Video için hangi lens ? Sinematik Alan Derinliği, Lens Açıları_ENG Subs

Dikkat ederseniz sinemada hep çok arka plan alan derinliğinin olduğu, arka planların flü olduğu sahneler hep stabil sahnelerdir. Yani çok hareketli sahneler hep daha geniş açılarla çekilir. Dolayısıyla şimdi 85 mm'ye geçeceğiz. 85'e geçerken de, 85 1.4 bu arada, size örnek vermek istiyorum. Normalde 85'i taktığımda 5-6 gibi bir diyafram kullanacağım. Bakalım onu 1.4'e alacağım ve 1.4'te fokusu takip etmek duran bir sahne için bile ne kadar zor olacak. Biraz hareket ettiğimde iş değişebilir. Bu da dikkate almanız gereken konulardan biri. Bir diğeri de eğer tripod üzerinde pan veya tilt yapıyorsanız veyahut da bir gimbal üzerinde bir çekim yapacaksanız hareketli bir konuda zoom lens her zaman
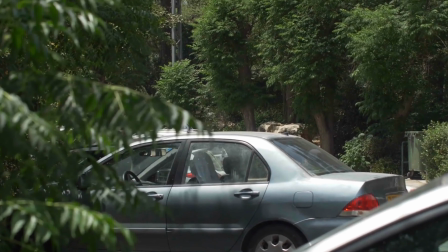9:05 stabilizasyon konusunda çok zorluk çıkarır. Yani en ufak bir titremeyi hissettirir. Oysa geniş açılarda. O yüzden hep gimbal üzerinde giden açılar hep geniş kullanılır. Bunları da unutmayın.
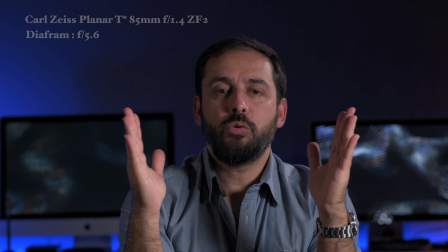9:19 Evet. Şu anda Zeiss 85 1.4 diyafram lensim takılı.
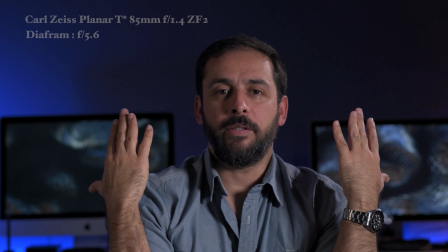9:25 Görüyorsunuz birdenbire arka plan komple azaldı ve konu tamamen artık insanla alakalı.
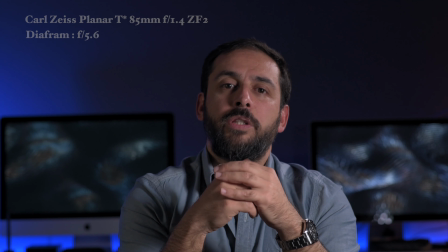9:32 85 mm fotoğraf makinesi üreticilerinin lens üreticilerinin özellikle
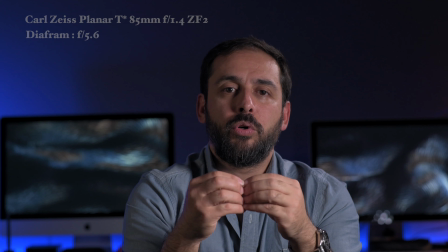9:38 hep 1.4 diyaframlarda yaptığı ve çok kaliteli camlarla ürettiği lenstir. Gerçekten canavar bir lens. Yani herkes her fotoğrafçı veya videoda çalışan bir insan bu aradaki lensi sahip olmak ister.
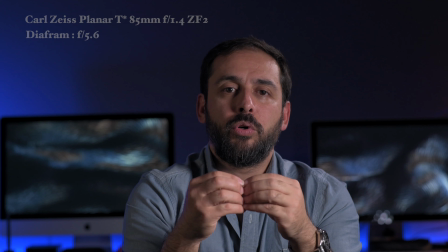9:54 Mesela nerede kullanılabilir? Moda, düğün özellikle düğün çeken arkadaşlar gelinle damadın hele 4K 60 frame böyle slow motion yapabileceğiniz karelerinizde eğer stabil durumlarda çok hareketli olmayan durumlarda yapabilirseniz fokusu
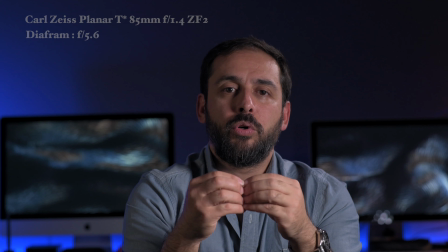10:14 gerçekten böyle arka planların o kayboluşuyla harika görüntüler ortaya çıkabilir. Gördüğünüz gibi konu daha çok hep insana yöneliyor.
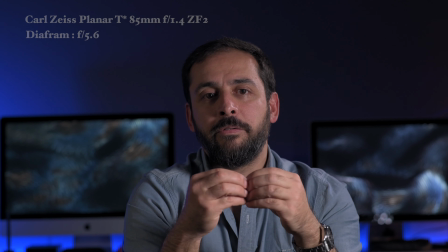10:23 Tabi ki bu demek değil ki siz bir manzarayı veya bir arabanın gidiş sahnesini bununla çekemezsiniz demek değil.
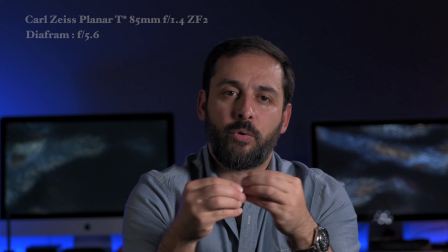10:31 Ama genelde bu tip açılar yaptığı etkiyi görüyorsunuz. Şimdi size bir örnek vereceğim bununla ilgili. Özellikle biraz önce alan derinliğini ve fokusun ne kadar zor yapıldığını anlattım burada.
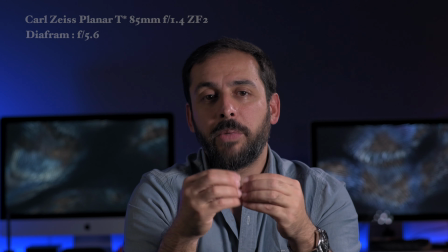10:43 Hareketli şeyler için kullanmanın ne kadar zor olduğunu anlattım biliyorsunuz.
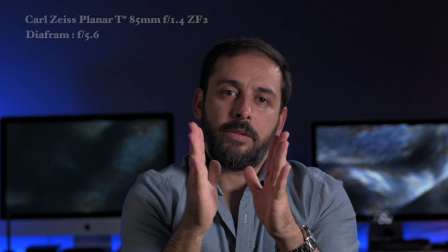10:47 Şimdi şu anda 5-6 diyaframda çekiyorum.
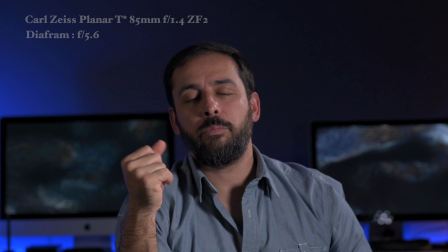10:52 Çünkü dikkat ederseniz ben böyle bir sahne hayal edin ve bir röportaj çekiyorsunuz.
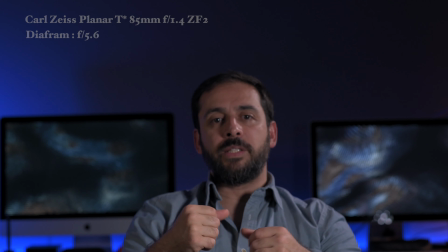10:58 Ve konuşan insan hareket ediyor. Biraz geriye gidiyor. Şu an yaptığım gibi biraz öne geliyor.
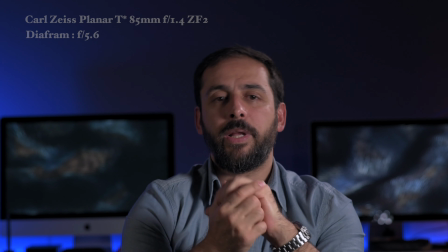11:04 Ve bu 5-6 diyaframda hemen hemen her yerde bir netlik görüyorsunuz.
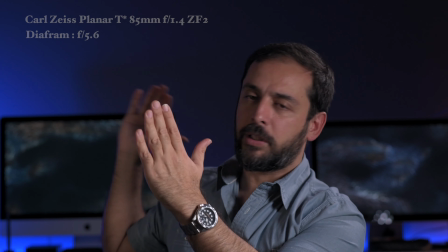11:08 Çünkü focus plane dediğimiz bu focus alanı geniş bir şekilde şu anda.
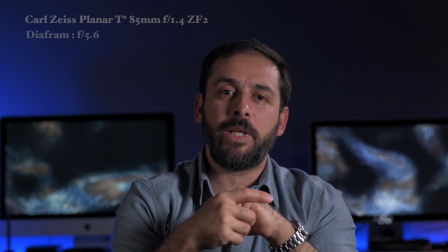11:15 Ama 1-4'e aldığım zaman bakın şimdi neler olacak. Evet.
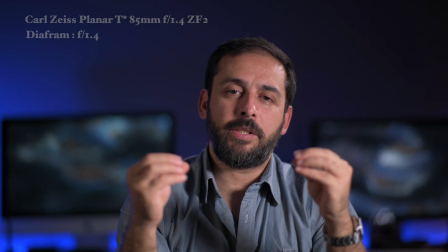11:20 Şimdi biraz önce dedim ya röportaj setup'ını hayal edin. Böyle bir konu çekiyorsunuz.
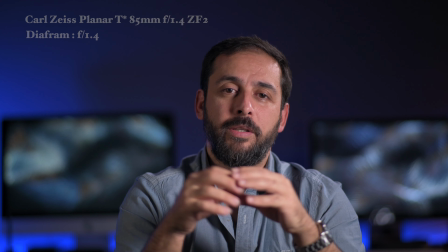11:24 Ve açık diyafram yapıp arkaları şu an gördüğünüz gibi alan derinliği çok fazla bir etki almak istiyorsunuz.
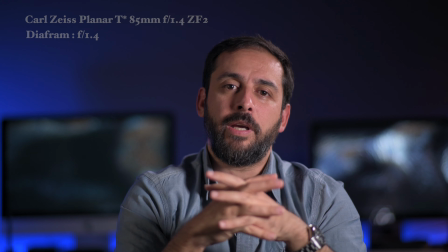11:31 Şu an 1.4 diyaframda 85 mm'miz.
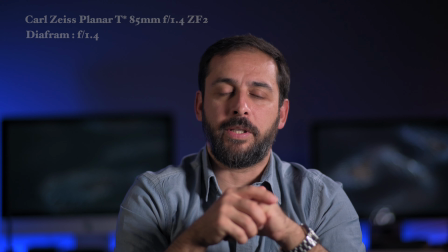11:36 Dikkat ederseniz şimdi bu fokusun zorluğundan bahsetmiştim ya size. Şimdi oturan kişi biraz geri gittiği zaman
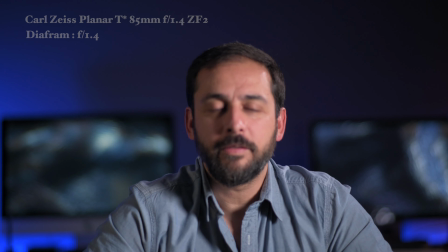11:49 herhalde net olmuştur diye düşünüyorum. Çıktı. Veya bir obje gösteriyorsunuz.
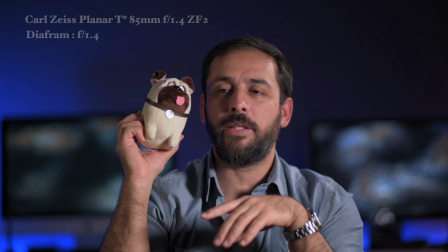11:55 Benim gözümden netliği yaptık. Göz bebeklerimden. Çünkü hep gözden alınır netlik. Şu anda bu ufaklıkta nettir diye düşünüyorum.
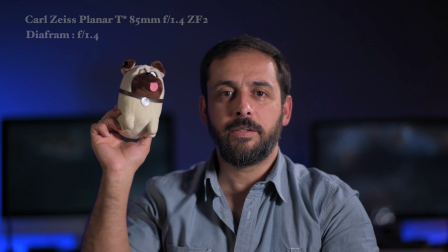12:03 Bakın şimdi. Fokus alanı ne kadar daralıyor görüyor musunuz?
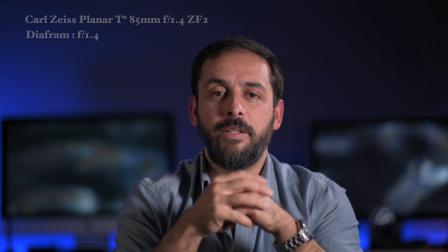12:10 Dolayısıyla bu alanda hele hareketli bir şeyde fokus yapabilmek gerçekten çok zor.